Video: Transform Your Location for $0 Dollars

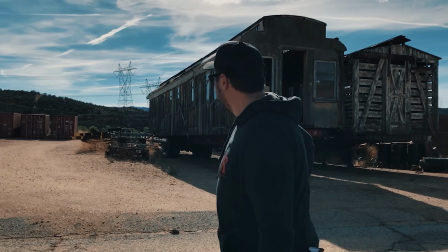(0:01)
Locations can be a complete pain, probably my most hated thing to deal with when it comes to making anything.
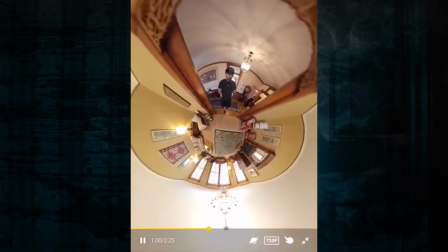(0:07)
It's incredibly hard to find something that fits, and if you're low to no budget, what you can and cannot do tends to be a very small lane. But you can fake it or transform what you do have with some tricks in post-production. These tricks can go from the very simple to the more complicated, so let's just start with the simple.
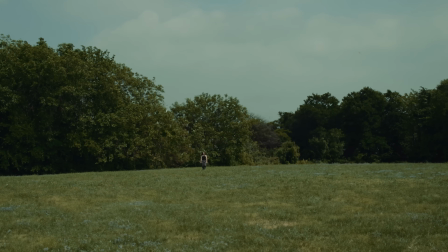(0:23)
Okay, so an open field is going to be one of the easiest locations that you can get, but often we are restricted by time or other factors.
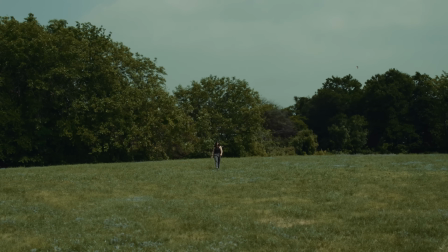(0:31)
Or maybe you're unhappy with how full or thin the trees are, or again, are short on time and have a busy road right next to your best nearby option, like this here. And this is some of the easiest to transform in post.
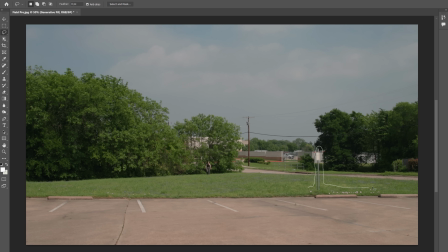(0:42)
To do that, we are taking a frame into Photoshop, then we can start with removing smaller areas so that these elements aren't driving any detail when we use generative fill.
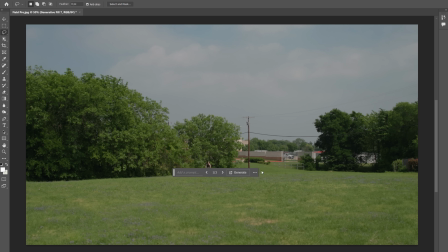(0:51)
Then we expanded the grass, filled in the gaps in the tree behind Emily, then completed the tree line before again hiding the plate and exporting to a PNG.
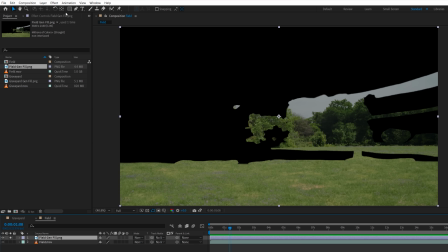(0:59)
In After Effects, with the generative fill layer in the comp, we'll use a mask and duplicate to separate the ground from the trees.
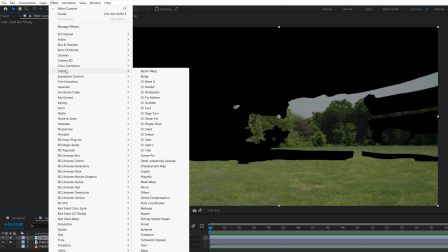(1:05)
Then on the trees layer, use Turbulent Displace
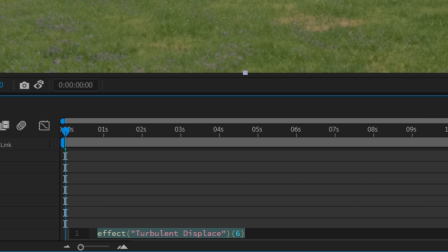(1:10)
with a low amount, size, boosted complexity, and animated evolution to try and roughly match the wind movement that we see on the original trees.
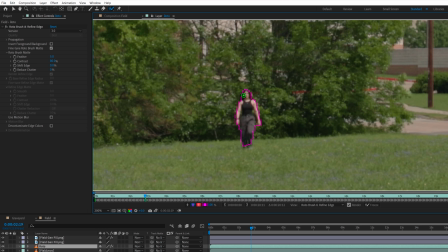(1:19)
And once again, we'll rotobrush Emily on a new layer to place her above the generative fill layers.
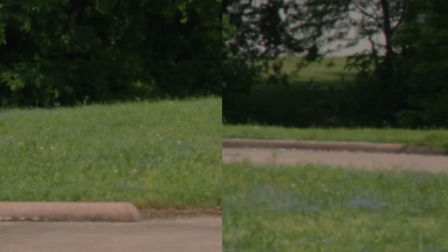(1:24)
In the plate, we can see some insects flying around but are hidden by the generative fill layers,
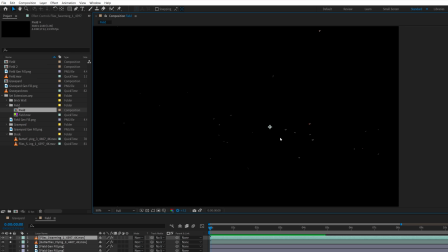(1:29)
so we can add these back in using assets from actionvfx.com, giving us this.
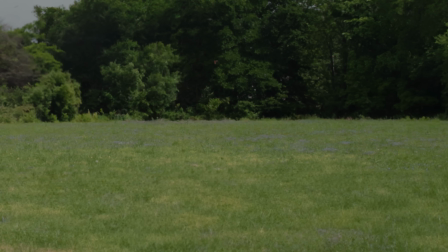(1:34)
Now, these are incredibly simple examples, but you can see how we can adjust very small things and make a huge change in your image, like this one here, which is just this.
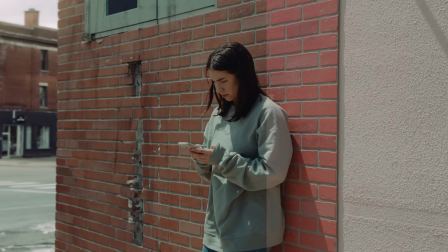(1:44)
And a shot like this next to a city street can be very complicated for plenty of reasons.
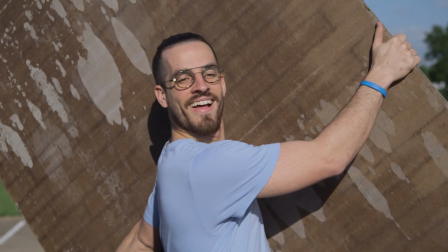(1:49)
So instead of leaving the office, we grabbed this strip of brick-style paneling, slapped it against the wall outside, and had our shot.
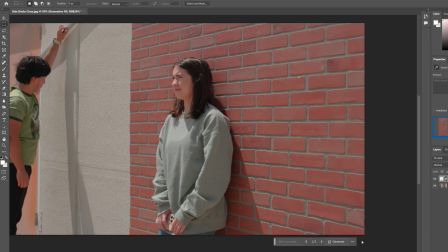(1:56)
Again, we're using generative fill to extend the brick on the right, and to add some interest, we went with a doorway here.
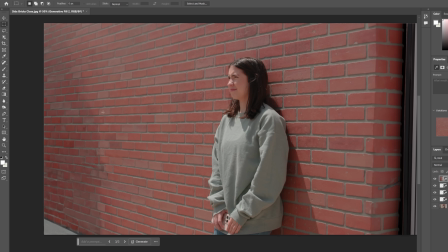(2:02)
Then on the left, we extended again, but wanted the wall to end, revealing a street.
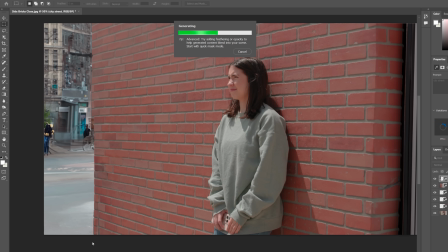(2:06)
To do that, we grabbed some stock footage, but we want to create a road area now, which we can blend into the rest of the background later on.
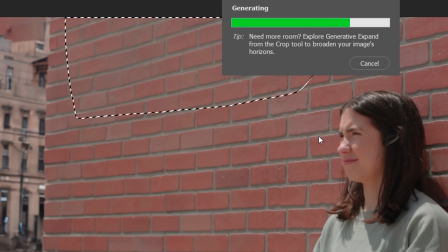(2:14)
Up top, we added a metal compartment to break up the continuous brick pattern,
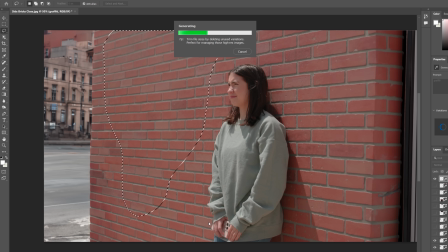(2:19)
and you could try adding things like graffiti to the wall, but it felt a bit too in your face for us on this one,
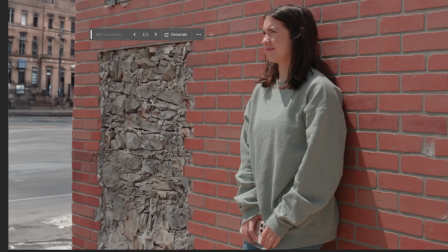(2:25)
so we just chose to do more subtle details, adding minor destruction to vary the bricks, which also added depth to what was a thin piece of fake wall.
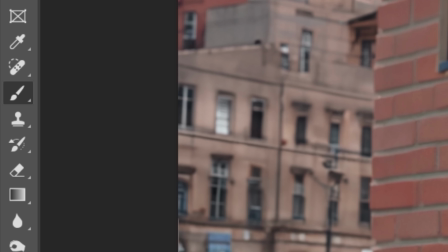(2:33)
We also used some masks to pick and choose what we wanted in, and eventually we had this.
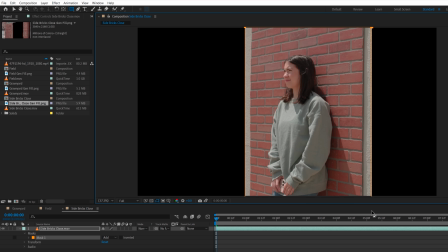(2:38)
Inside of After Effects, we masked just Emily's section of the footage to keep it visible,
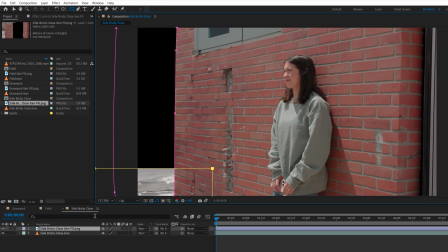(2:43)
masked the extended wall to remove the street, and another mask to keep the bottom section of the road with a high feather to blend.
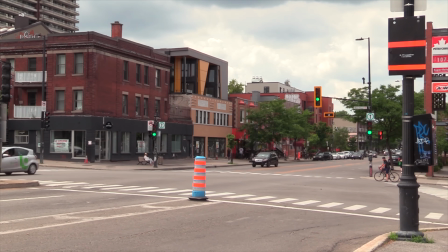(2:50)
Then we found this free stock footage from pexels.com of a street with passing cars,
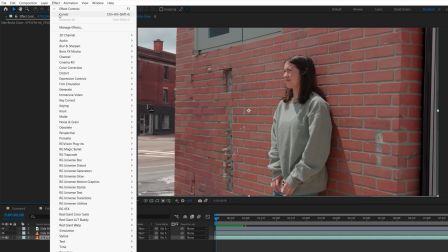(2:55)
which we scaled up and framed to match our shot before using hue and saturation, curves to color correct to our scene,
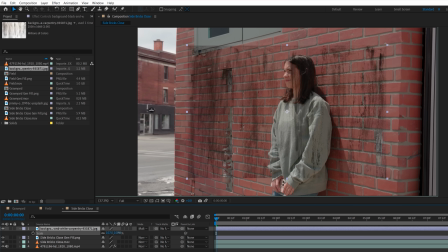(3:01)
and a camera lens blur to knock it slightly out of focus. And finally, we added a couple of grunge textures set to multiply to add further detail to the wall, giving us this.
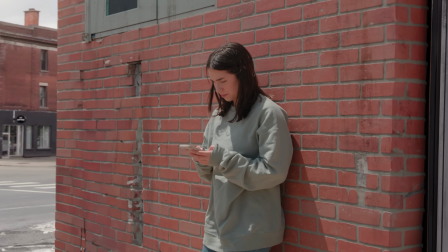(3:10)
The quality of the free stock footage isn't the best, so it is notching the effect down a touch, but you could always swap that out for something you're actually paying for that has much higher quality. We can also take the grade further or add a camera shake to help as well.
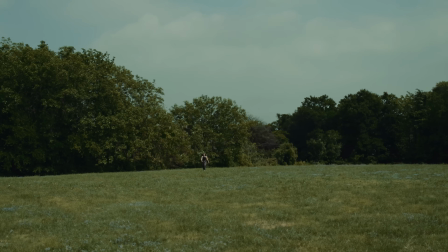(3:23)
And to keep driving the idea home, I do get how 101 that is, and often might not be right for your final shot,
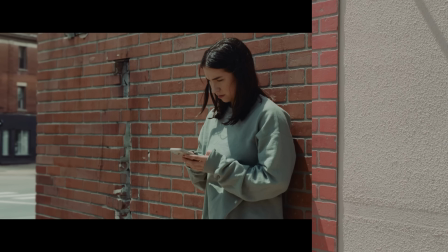(3:28)
but this sort of idea can and has been very useful for me in post-production,
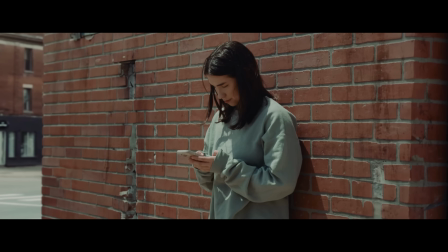(3:33)
trying things out and showing my collaborators to get us all locked to the same page and then doing a much better shot later on. But then, of course, we can take it much further than these simple ideas into something that would be our final shot like this.
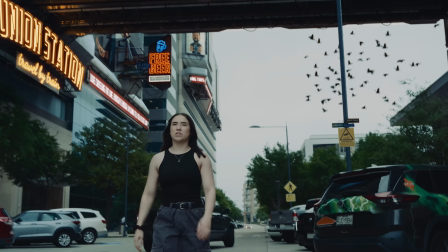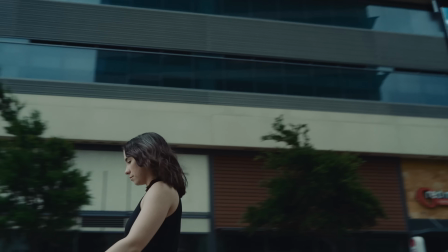Goodbye.
For this one, we actually did have to find a location to shoot our plate.
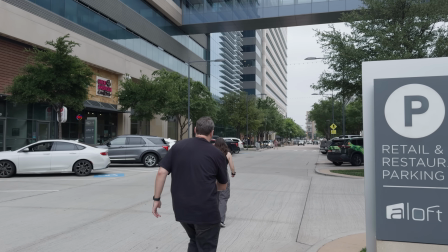(4:01)
To save from having to make it complicated or need a budget, we just ran in and grabbed our shot and left. But that does bring me to today's sponsor, which is Producer.